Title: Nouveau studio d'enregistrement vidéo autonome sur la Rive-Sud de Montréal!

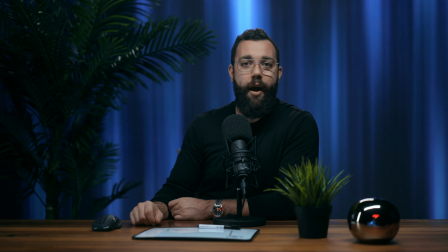245s
Si tu as mieux quelque chose d'un petit peu plus subtil, un petit fond comme ça, feutré, qui change de couleur, pourquoi pas? si tu veux te lancer en politique tu peux mettre un beau drapeau
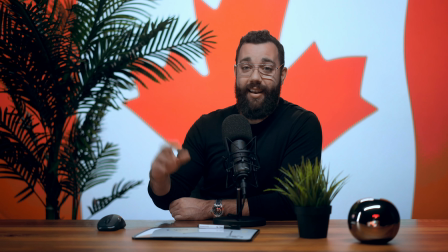255s
que ce soit Canada, Québec
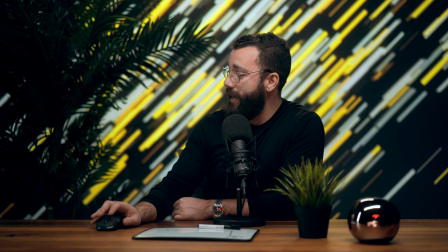257s
whatever, I don't care tu fais ce que tu veux quand tu es au studio ensuite de ça on clique ici, on en a un autre qui est plus dynamique avec des couleurs vives comme ça c'est cool
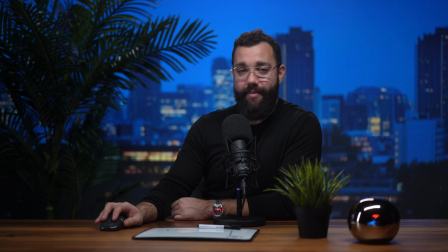266s
la ville pour avoir l'air d'être un news anchor à TVA, pourquoi pas donc honnêtement je trouve que c'est vraiment beau là,
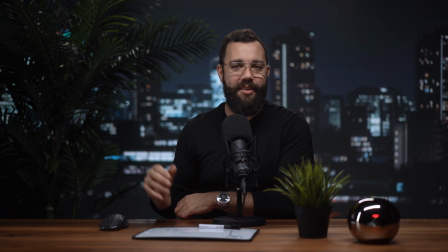274s
ce vidéo là loupe pas, j'ai pas encore trouvé de belles vidéos comme ça comme qui loupe correctement, mais je trouve que c'est vraiment hot.
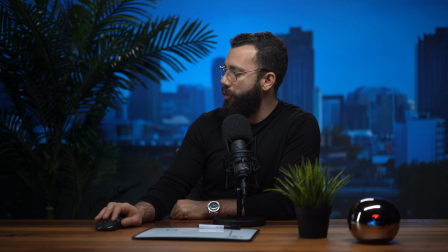283s
Anyway, bref, je vais retourner sur le petit fond feutré, pourquoi pas. On a eu notre bibliothèque tantôt, on va y aller avec celui-là.
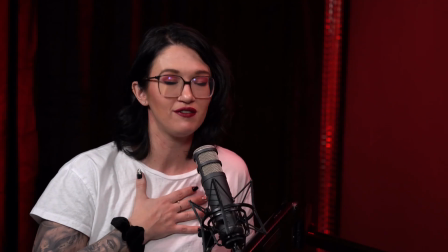290s
Dans mes autres studios, le décor est un petit peu générique parce que l'idée, c'est que ce soit le plus flexible possible.
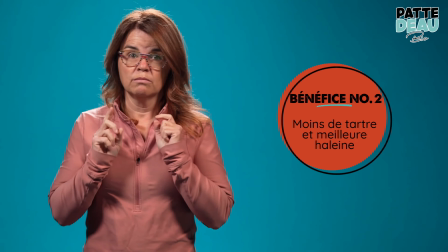294s
Moi, ce que je veux, c'est donner un look professionnel pour les PME, pour les gens qui veulent se lancer un podcast, pour ceux qui veulent quelque chose de pro, vite fait, bien fait,
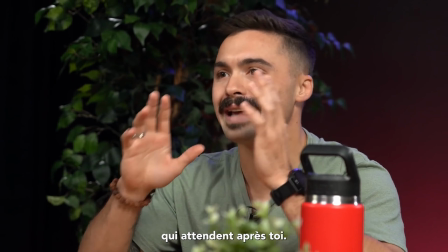301s
pas cher, que tu es capable de faire beaucoup de vidéos avec ça, que c'est simple, que ça ne prend pas de temps, que ce n'est pas compliqué. Par contre, tous ceux qui voulaient avoir de l'unicité dans leur vidéo, que ce soit unique, personnalisé, que ce soit juste eux qui aient ce look-là, eh bien, cela a été mis un petit peu de côté. Eh bien, lui maintenant, parce qu'avec ce nouveau studio, on est capable vraiment d'être où est-ce qu'on veut. Bon, maintenant, je vais faire varier les fonds, puis je veux que tu remarques les reflets sur la table, dans mes lunettes et sur les différents objets devant moi. Donc, je vais juste cliquer sur quelque chose d'un petit peu plus évident comme image de fond, comme ça.
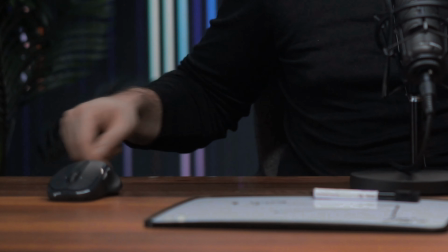332s
Et si on remarque directement sur la table, on voit les petites réflexions qui ont lieu. dans mes lunettes hein oublie ça avec un
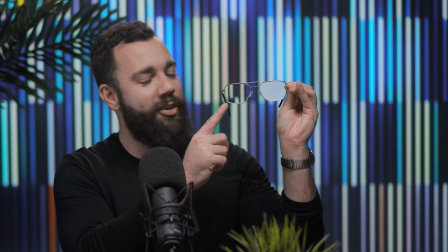341s
on voit vraiment que donc je vois pas je vois pas bien de loin avec un oeil pis je vois pas bien de proche avec l'autre fait que ça fait
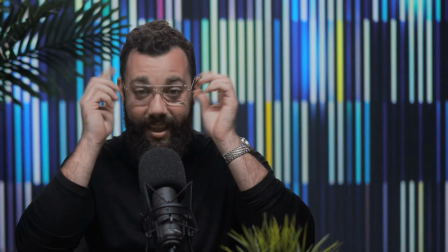348s
un effet différent dans les deux je trouve ça drôle ok bref et finalement il y a sur l'espèce de petite boule
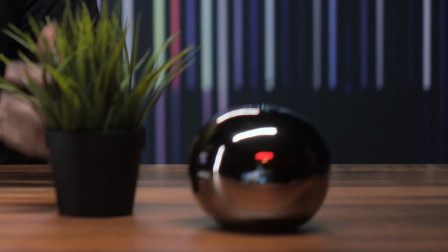355s
réfléchissante ici on voit l'extrémité les lumières qui flashent et ça quand on change de fond
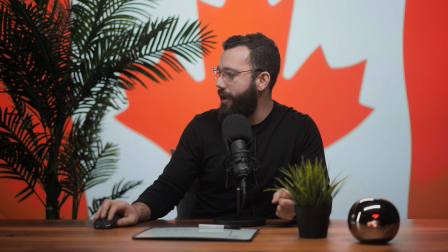361s
ça paraît énormément que ça a un impact sur la scène au grand complet mais c'est comme si on se transformait dans un autre endroit parce que la lumière est vraiment présente, elle est vraiment là,
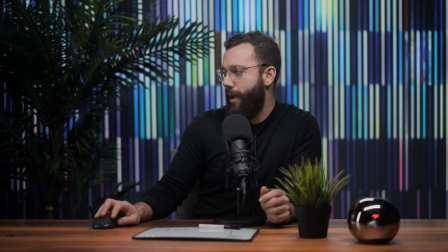370s
puis elle vient vraiment affecter toi puis l'environnement autour de toi. Je vais retourner ici. Donc tout ça, c'est quelque chose qui serait absolument impossible de reproduire avec un écran vert.
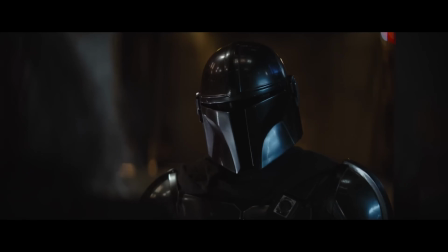379s
Et c'est d'ailleurs pour ça que dans la télésérie The Mandalorian, ils ont mis un casque en stainless steel au personnage principal.
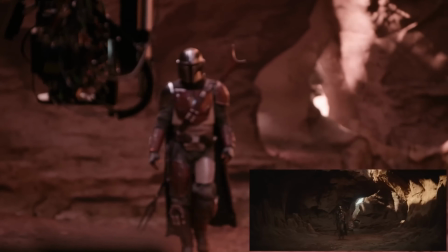386s
Et ça, c'était vraiment un flex pour les autres vidéastes d'avoir fait ça comme ça. Il n'y avait pas d'obligation que ce soit aussi chromé que ça dans la télésérie. Donc, pour être capable de bien vendre l'illusion qu'on est ailleurs, je vais vous donner un exemple, je vais retourner sur ma bibliothèque.
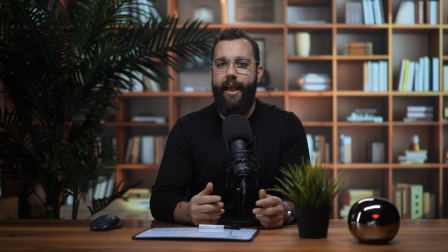400s
Pour être capable de bien vendre l'illusion que je suis vraiment présentement devant une bibliothèque, ça aille d'avoir différentes couches dans notre composition vidéo.
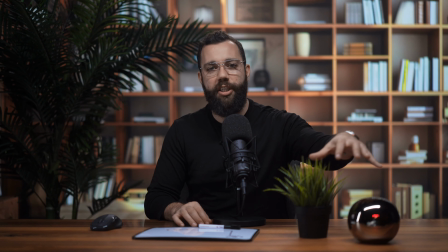407s
Un petit peu comme des calques sur Photoshop. Donc, on a ici la première rangée. Donc, les choses qui sont sur la table sont un petit peu floues, sont un petit peu hors focus.
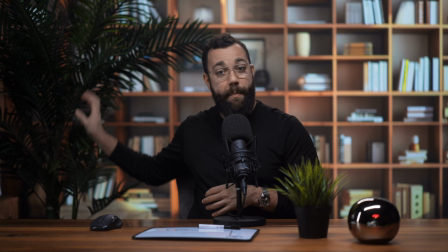415s
Ensuite de ça, il y a la deuxième rangée, moi. Et finalement, il y a une rangée derrière moi avec la plante. Et finalement, il y a l'image de fond qui est complètement hors focus.
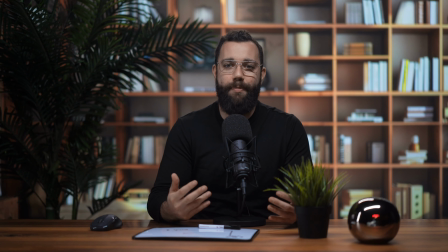423s
Normalement, avec un écran vert, c'est difficile de faire en sorte que ce soit réaliste parce que le focus de l'arrière-plan n'est pas organique.
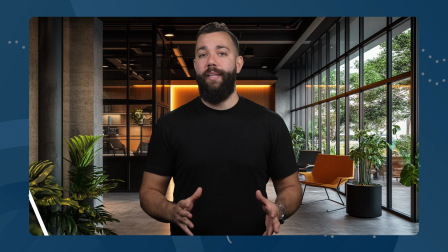429s
Soit qu'on n'en met pas du tout, que l'image est très très nette et ça, ça paraît tout de suite, ou encore on en met un petit peu, sauf que le flou qu'on rajoute est appliqué de façon égale sur toute l'image. Puis, ça non plus, ce n'est pas naturel. Bref, le projecteur fait bien son travail de vendre, de donner l'impression d'être ailleurs. Et je suis quand même content parce qu'il n'y avait aucune garantie que ça allait fonctionner. J'ai vu personne utiliser ce projecteur-là avec cette toile-là sur Internet. C'était un guess que j'ai pris et je suis vraiment content que ça ait fonctionné parce que sinon, ça m'aurait coûté quand même très cher et ça fait longtemps que je voulais essayer d'implémenter ce genre de technologie-là. Ceci étant dit, ce concept-là, qui vient avec un avantage important qui est la personnalisation, ça vient aussi avec un autre côté assez négatif. Parce que dès qu'on regarde l'écran de travers, de la mauvaise perspective, l'effet ne fonctionne pas, ça ne va pas donner l'impression que tu es vraiment là. C'est pourquoi ce studio-là est dédié uniquement à ceux qui veulent faire des vidéos TikTok face à la caméra, des vidéos de formation en ligne, des vidéos de vente, des vidéos de présentation, des vidéos YouTube. Bref, toi, un micro, une caméra, c'est pas mal ça.